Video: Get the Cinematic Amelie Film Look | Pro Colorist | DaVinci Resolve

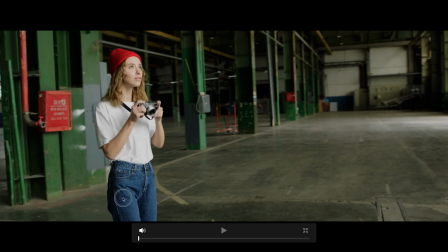And I'm basically going to try to match that. Even blue, Amelie also have very pops of very saturated blues.
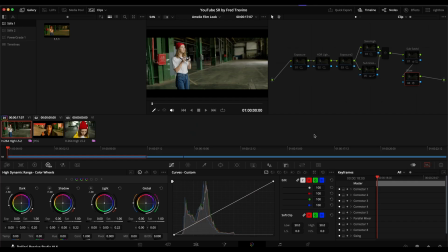And so this is a good foundation for the look that we're creating because the cinematography and all that was so important. So that explains what I saw in this look and what I'm going to add to this look.
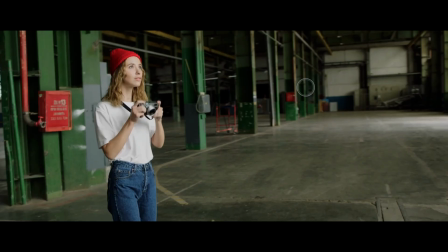So the first thing I did when I noticed this shot here is, you know, she's just kind of blown out here. She has very light skin, white shirt.
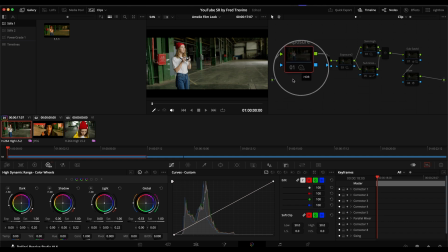So I simply made an adjustment to the overall exposure as I typically do in the HDR tools overall exposure,
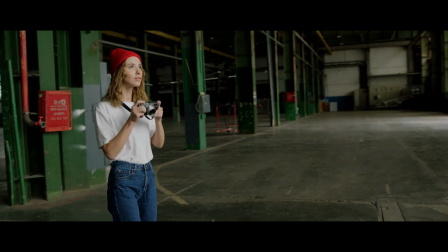just because it has a nice optical quality adjustment. Did that. And then I moved on to the next node.
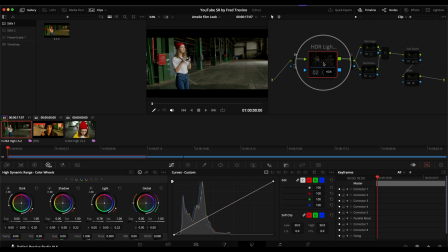And again, I stayed in the HDR tools and I adjusted the lights, the brighter parts of an image.
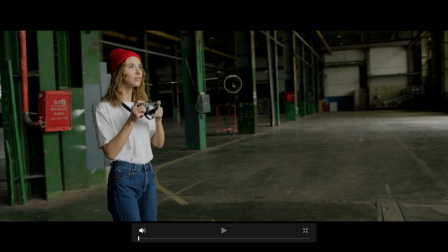You see, again, I was just trying to get to a very good base image, which was this.
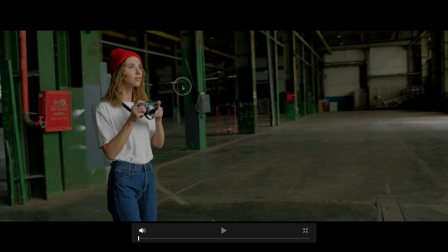You can see how much more came back in her skin, more than anything. Okay.
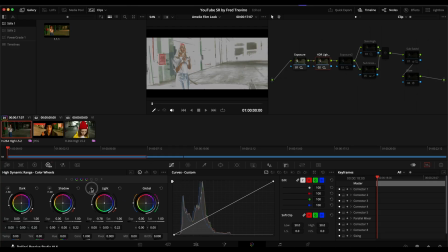And again, that's just going here, and that's the images that I adjusted, all these kind of bright spots,
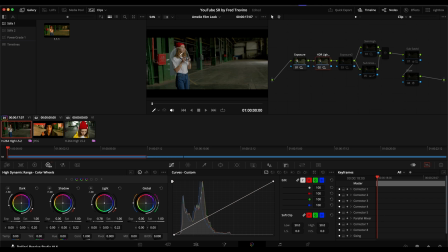you know, but don't worry, I didn't really want to, you know, bring down too much of everything. And so I then went through, and as is everything with color grading, it's everything is pushing and pulling, and you brighten something and you bring things back, and it's this very back and forth thing.
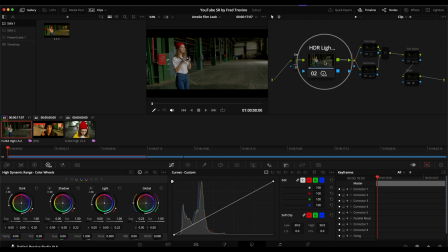And so because on this one, I very specifically targeted the brightest parts of the image,
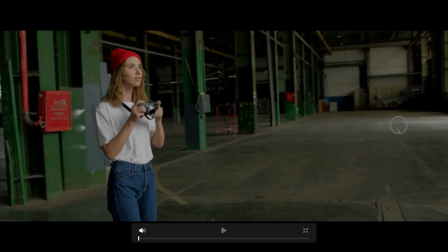that was really just to get a very good base image for everything, okay? And then I came in and adjusted the exposure overall, okay?
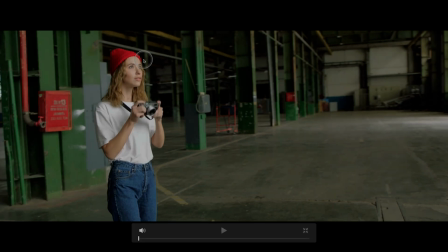And brightened everything up again. So rather than having super bright white face, white shirt, and everything else was okay, I brought her down, adjusted it, and just made it so that everything kind of fits a little bit better. It was here, and I brought everything up a little bit.
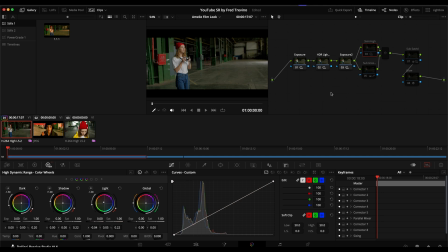Okay, and so then what I did next is the part that will start really pushing it towards this look. And I again selected the lighter parts of the image, because if you look at this image here,
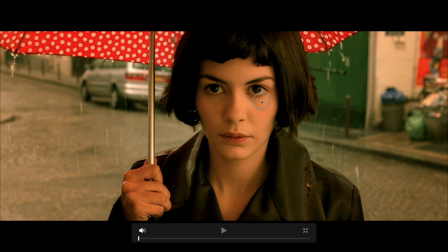you know, all the highlights here, all the brightest areas, and the skin tones have this very nice warm kind of red,
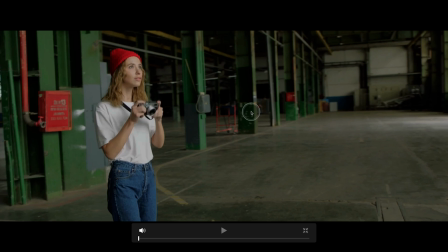yellow tone to them. And so I went through here and made those adjustments in the highlights to start pushing it in that direction. And you can see we're getting closer. It's not perfect. It may not even look great yet, but stick with me.
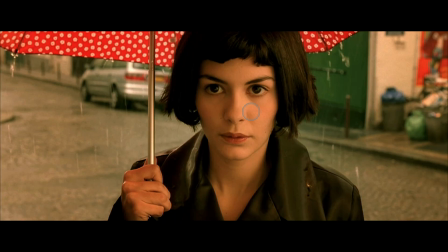It'll get closer. We're moving in that direction.
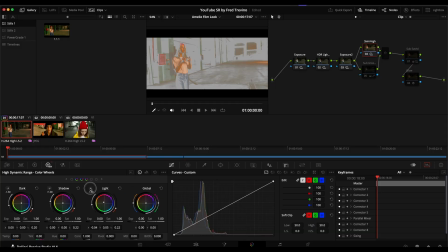And if you see what I selected here, you can see that I selected everything that I wanted, which is the brightest parts of the image, especially her skin tones and the shirt and the brightest parts of everything.
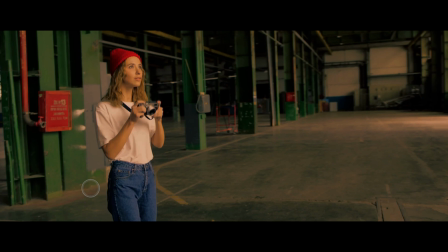So again, from this to this, and we're getting much closer.
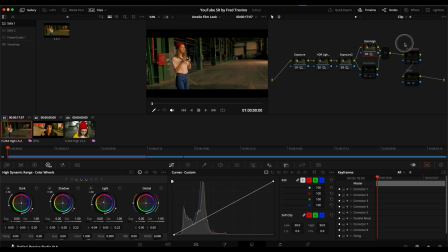Okay, and so then the next two steps are probably among the most complicated.
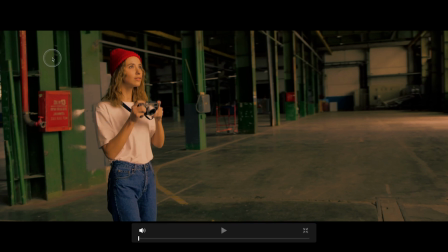And what I did is I really wanted to start pushing the greens and really make these pop, because with the adjustments I've made so far, it kind of made these green posts a little too yellow for my taste.
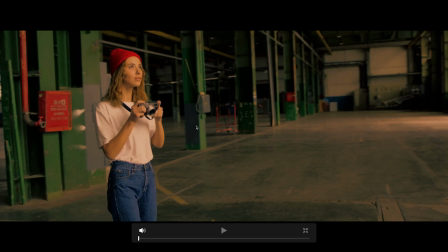And for the look that I'm going for, I really wanted these greens to really pop and stand out, much like they do in Amelie. So what I did, I actually keyed the greens, anything that's green in this shot, and I used a subtractive color method.
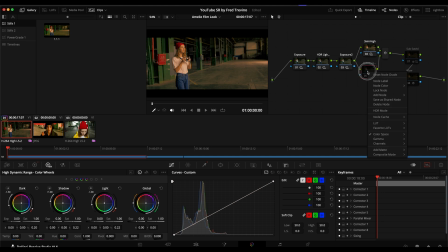If you're not familiar with that, that's simply right-clicking on the node, going into color space, selecting hue saturation value as your color space, and then on the channels,
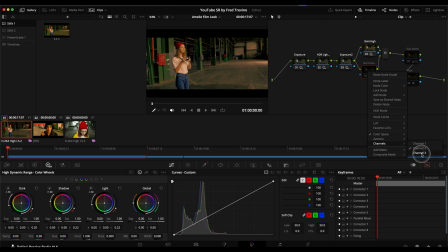turning off channel 1 and channel 3, and just leaving channel 2 checked off, and that will introduce a more film-like saturation, which creates deeper,
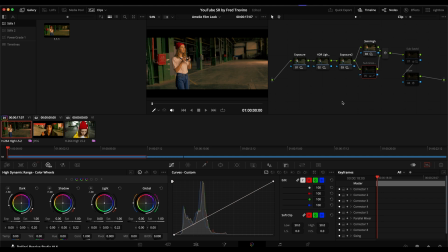darker saturation compared to digital, which is more of like a neon electric, you know, saturation that's very saturated,
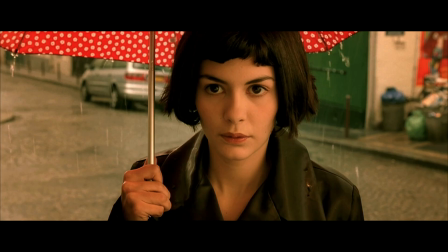very bright. And this is a movie where it's obviously shot on film and it has very film-like characteristics. You know, without going down a rabbit hole, it just has, you know, very tainted shadows and colors.
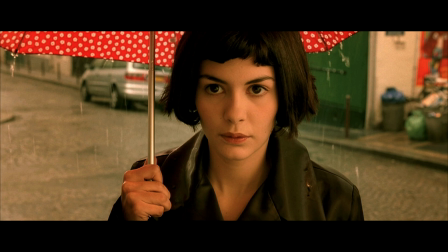And you know, that was all done in the film process, film printing process, in the cinematography, and it's a really big part of the look.
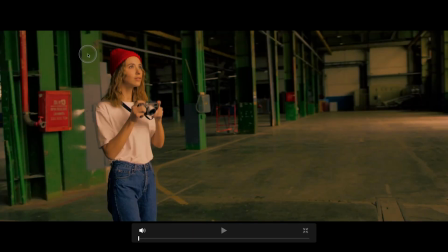Let me turn this on really quick. There you go. I knew I couldn't get, you know, very digital green, so I did that. You see how vibrant and saturated the columns are now, and even the ground here, the little bit of green that was in the ground.
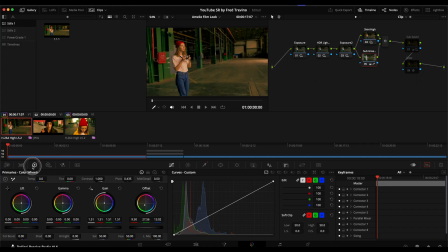And so the way I did that was over here in the primary wheels, I simply, you know, adjusted the gain. And when you adjust the gain is when, you know, versus just adjusting the saturation here,
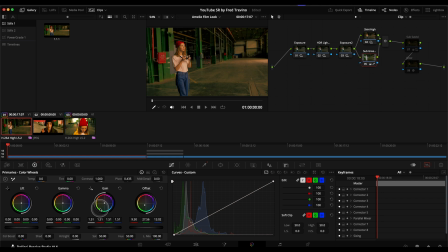to tweak the saturation in that sort of subtractive color method, you just simply raise or lower the gain. And so I did that, and I also pushed in the primary's offset. I pushed it more towards those kind of greens, yellows, right down, I mean,
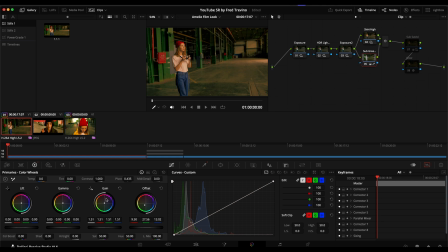pretty much the middle of that wheel, to push the greens of the key and also to increase the saturation in those areas by adjusting the gain.
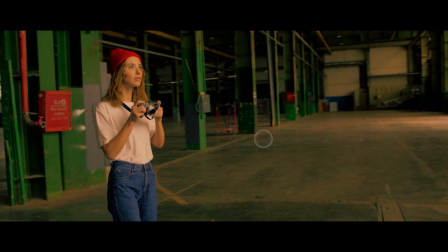And so it started coming together, and that was more of a subtractive color approach to get those deep greens.
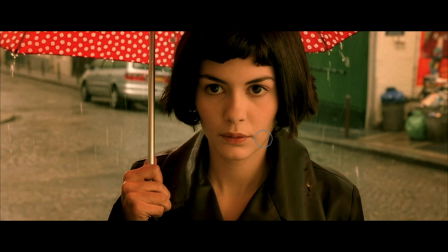You can see we're getting much closer.
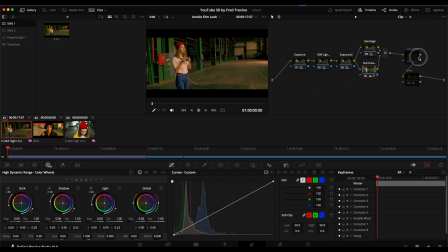And then getting to the end, I kind of made a look adjustment and I stuck with the same subtractive color method, HSV, turning off channels 1 and 3. And I just wanted to play with the saturation to see how much more I can get out of it.
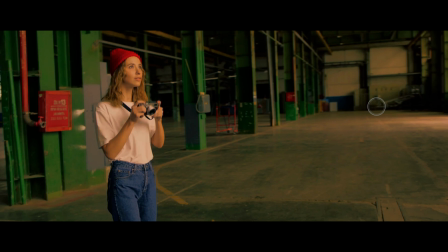And for this one, I did overall saturation and I just gave everything a little boost to really kind of give it that look, this very kind of exaggerated, vibrant, film-like Amelie look.
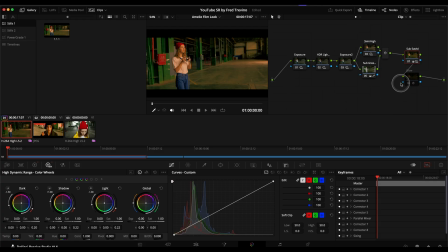Okay, and then the last thing I did here, you won't see, I basically added glow to all the highlights, so that's pretty much the look.
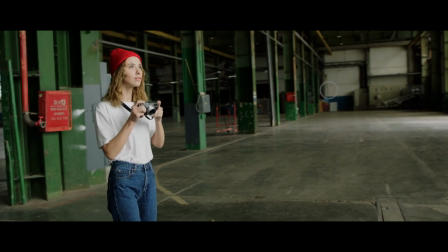Okay, and so then I'm going to go into full screen, turn everything off. This is where we started, and we did overall exposure,
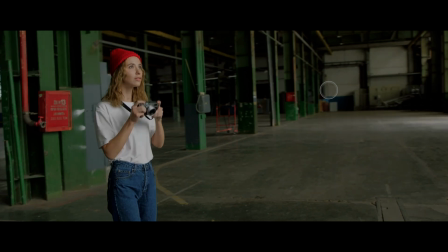highlights just in the brights, and then bring everything up again to balance it.
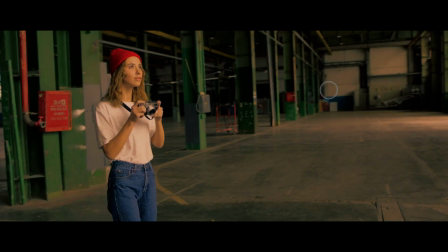Warmed up the highlights, really pushed them in a film-like way, and then the greens, brought up the greens. Again, more subtractive saturation. Okay, and then here, I just turned on the glow, which you won't be able to see, but if I hit play,
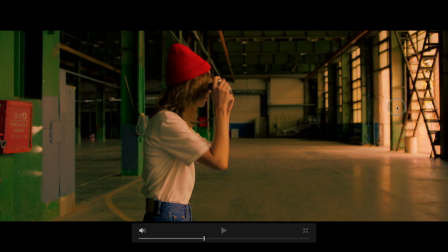the glow was simply taking the highlights here.
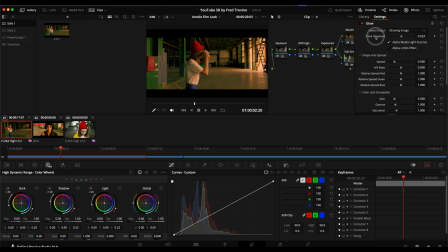It's one of the OFX plugins here, and I simply made an adjustment to the shine threshold here. I did play with the hue saturation ratio to try to get something else kind of cool going, but really, I mean,
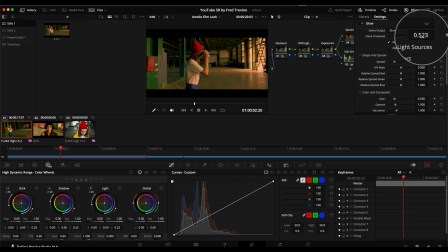I kept it simple and I just adjusted how much glow in any of the brightest areas to just kind of add this whenever we hit play